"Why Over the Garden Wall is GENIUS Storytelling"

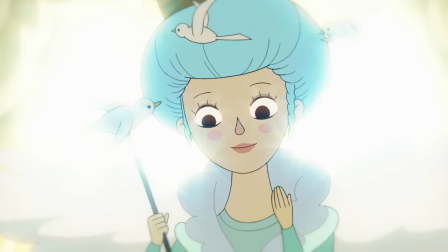1003s
I think this whole escapade into the clouds is one of two things. Either one, this is where we finally jump into Greg's head, whereas most of the episodes are from Wirt's perspective,
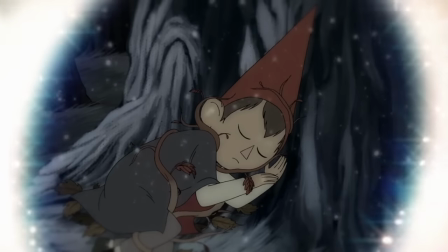1011s
or two, it's still from Wirt's perspective and he's just dreaming that Greg would imagine this stuff.
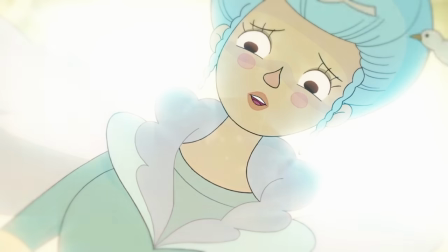1016s
One thing I wanted to ask you guys about that I've been thinking about for a while and I'm not sure about. Do you think the Queen of the Clouds could be the Beast?
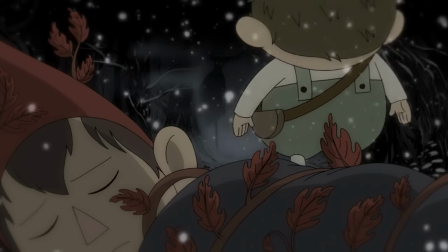1024s
Greg seems to make a deal with the devil, so it's possible that the Beast was really behind this whole episode and he's the one manipulating Greg.
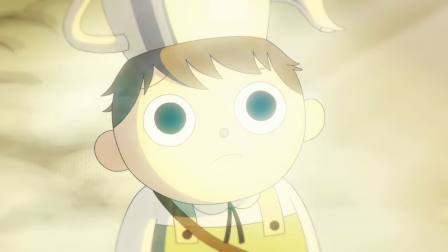1030s
Another reason this could be true is that the Queen is the one who says to Greg that Wirt is too lost, the Beast has claimed him already.
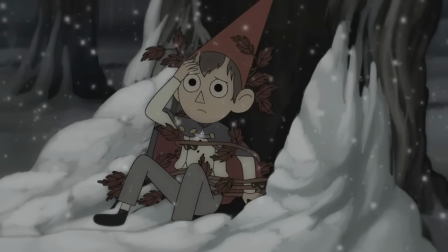1037s
Which is an interesting thing to say considering that Wirt wakes up and frees himself from the Adelwood branches.
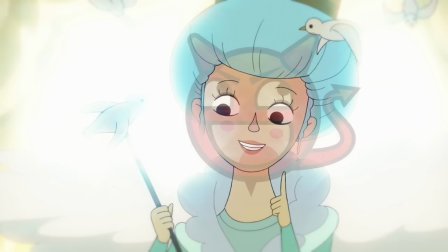1042s
Could the Queen just have been the Beast disguised as the Queen to manipulate Greg into making a deal with him?
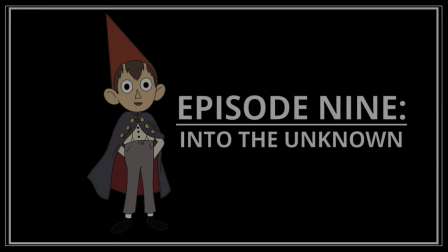1046s
I haven't made up my mind about that one, but let me know in the comments.
Is the dove never to meet the sea for want of the odious mountain?
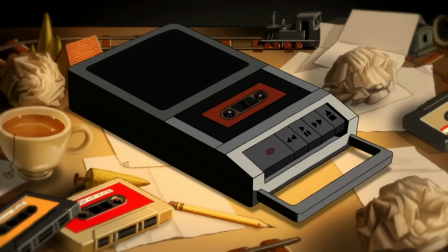1055s
This episode no doubt has the most critical part in the whole series. It helps to tie everything together and explain so much of what we've been witnessing for the last 8 episodes.
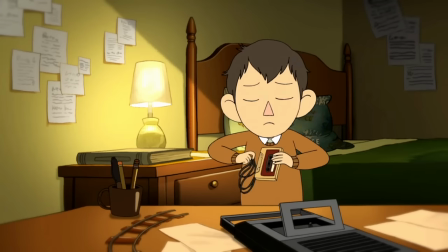1063s
In fact, when the creators were making the show originally, this was the first episode.
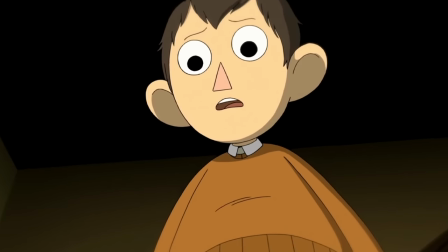1067s
However, they decided to move it to 9th place seeing as all of this from the beginning would have been ruined and a lot of the mystery would have dissipated.
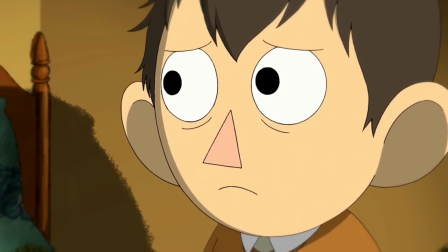1074s
That's a really smart choice by the creators. The beginning scene where we start off in Wirt's bedroom even has a song about sinking like a stone.
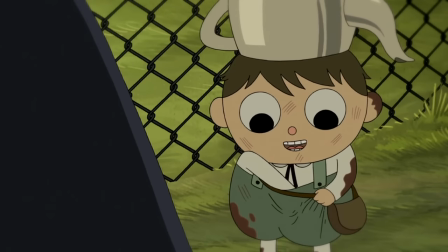1081s
We find out lots of little details like why Greg has candy in his pants, where he got the rock, and even who Jason Funderburker is.
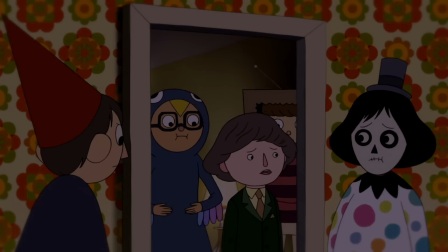1088s
This is really the episode that makes the series.
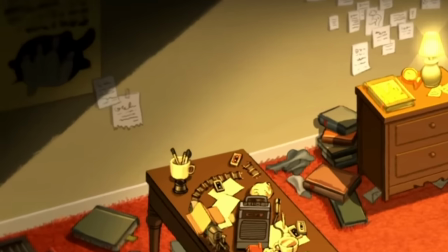1090s
I mean, for crying out loud, look at Wirt's room, you even see a black turtle poster on the wall, something his mind probably latched onto as he was sinking in the river.
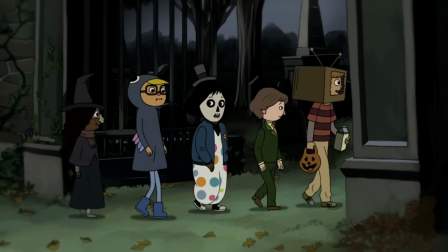1097s
The graveyard is called the Eternal Garden, which is quite suiting for the title considering the accident happens just over that wall.
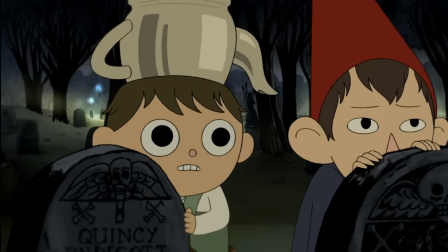1104s
And if you look close enough while they're in the graveyard, Greg even hides behind Quincy Endicott's grave.
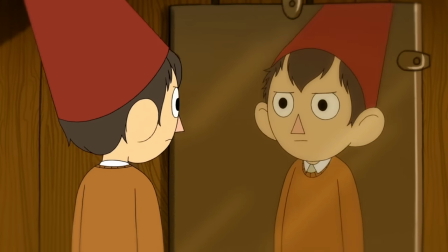1109s
What I find most interesting about this episode, though, is the commentary on Wirt's personality. He starts off as a nervous, anxious, nerdy teen.
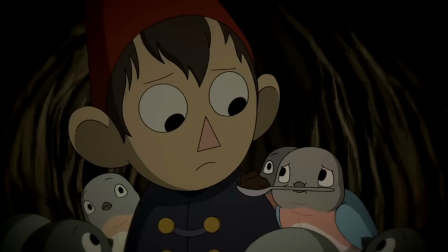1116s
It's stark contrast from what we see just in the last episode. And it really makes this last line hit harder that Wirt says to Beatrice's family.
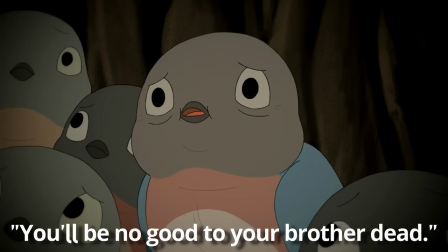1123s You'd be no good to your brother dead. I was never any good to him alive, either.
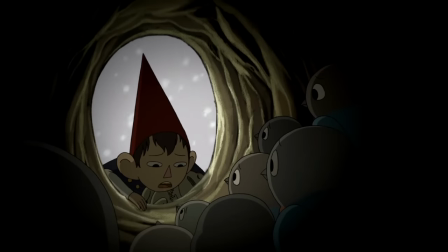1127s
This is such a huge step for his character, but you wouldn't have known that as the audience unless they showed you this episode.
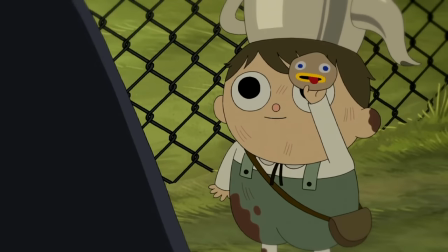1133s
It's not something small when someone admits to being wrong, especially this sort of deep self-insight.
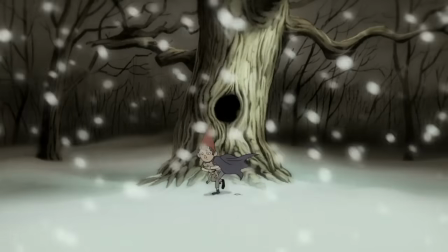1137s
The Wirt that climbed over that wall and fell into the river is not the same Wirt who would go into that storm with the frog and look for his brother.
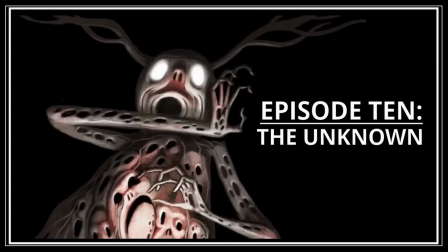1146s Are you ready to see true darkness?
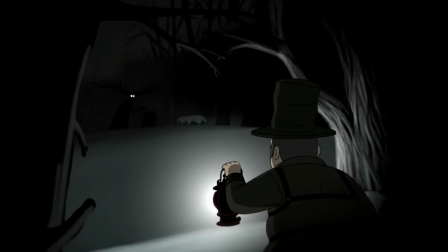1149s
If it wasn't clear enough by now, it's fully revealed in this episode that the Adelwood trees are lost souls that have been claimed by the Beast.
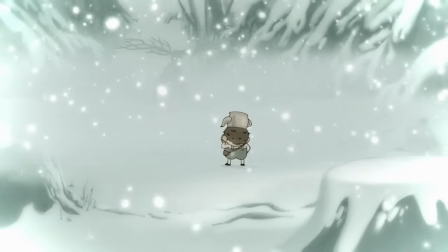1156s
The Beast is manipulative and evil, all for his own good. He even uses that line that Greg repeats several times throughout the series, but for his own gain.
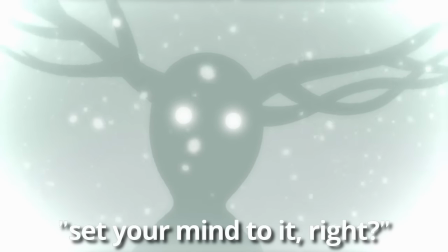1163s Anything is possible if you set your mind to it, right?
This episode is ultimately what ties up the show with a nice bow.
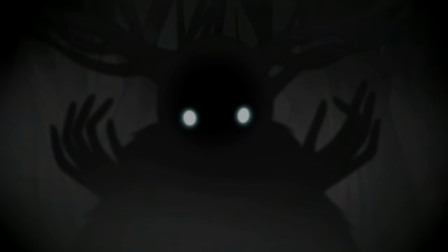1169s
Wirt finally faces his fear against the Beast and also takes responsibility for his brother, like the woodsman told him at the beginning.
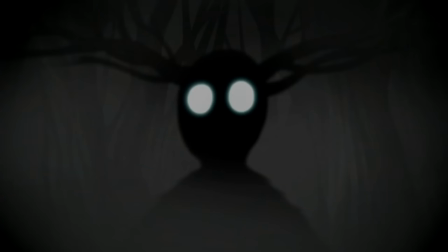1175s
Wirt's eventually given the ultimatum, either become the new lantern bearer or let his brother die,
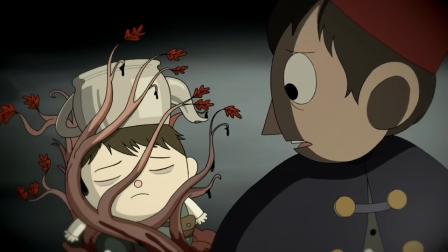1180s
but he doesn't fall for it. through all his intimidation tactics, the Beast is not able to scare Wirt anymore because he knows the truth.
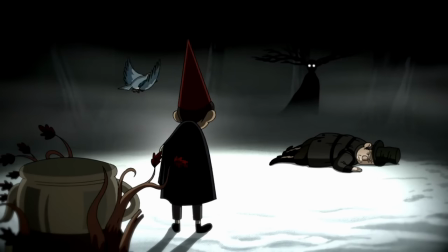1186s
This episode seems to be completely about fulfilling the things that people need to do.
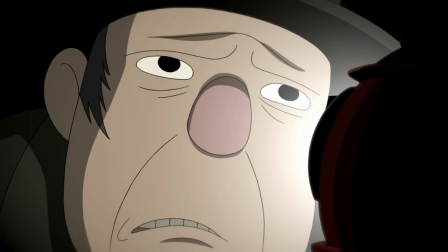1190s
The woodsman says that the lantern is his burden to bear, and ultimately he is the one who blows out the lantern, killing the Beast.
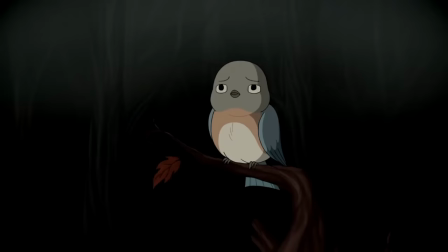1196s
Wirt fulfills his responsibility to his brother in saving him both in the unknown and in the real world.
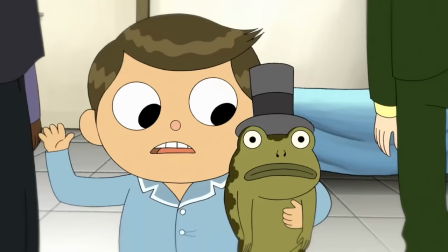1202s
And of course, Greg fulfills his role by naming the frog.
Yeah, and you were there too, Jason Funderburker.
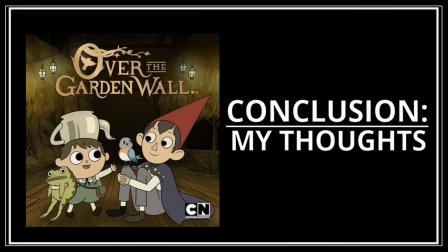1209s
And so the story is complete, and everyone is satisfied with the ending. The series is so fun and goofy on the surface, and I love it.
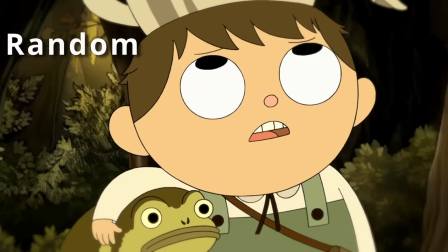1216s
I'll be honest, normally I'm not a huge fan of the whole random equals funny kind of humor, but for this it works.
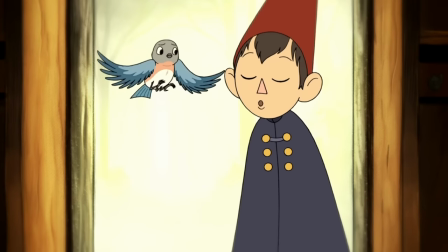1221s
I think that knowing these boys are in some sort of limbo, or in at least a dream state as their higher brain function decays,
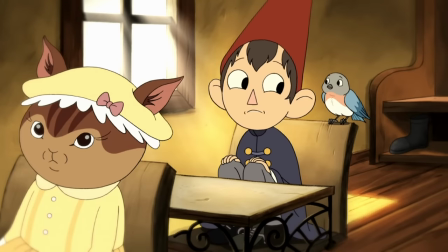1226s
allows me to enjoy the sort of off-the-cuff humor and totally out-of-nowhere jokes. Because, I mean, that's how a dream works!
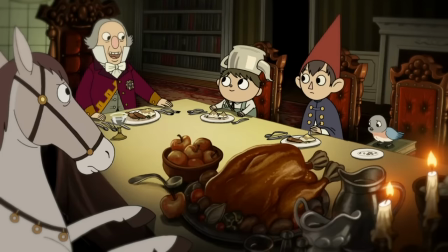1233s
You know, you'll be riding a horse into the night and suddenly you're in a mansion. Those kind of things just happen in your dreams.
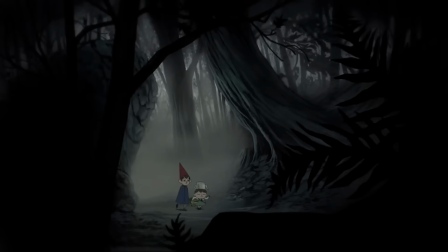1238s
I think it's safe to say that Wirt and Greg's characters are very closely tied.
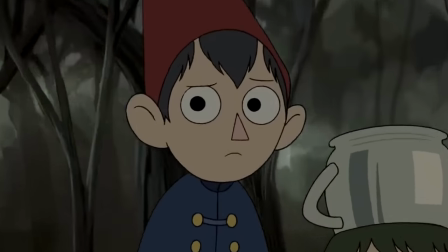1241s
If I had to choose one as the quote-unquote main character, it would definitely be Wirt, purely because he is the one who has most character development over the 10 episodes.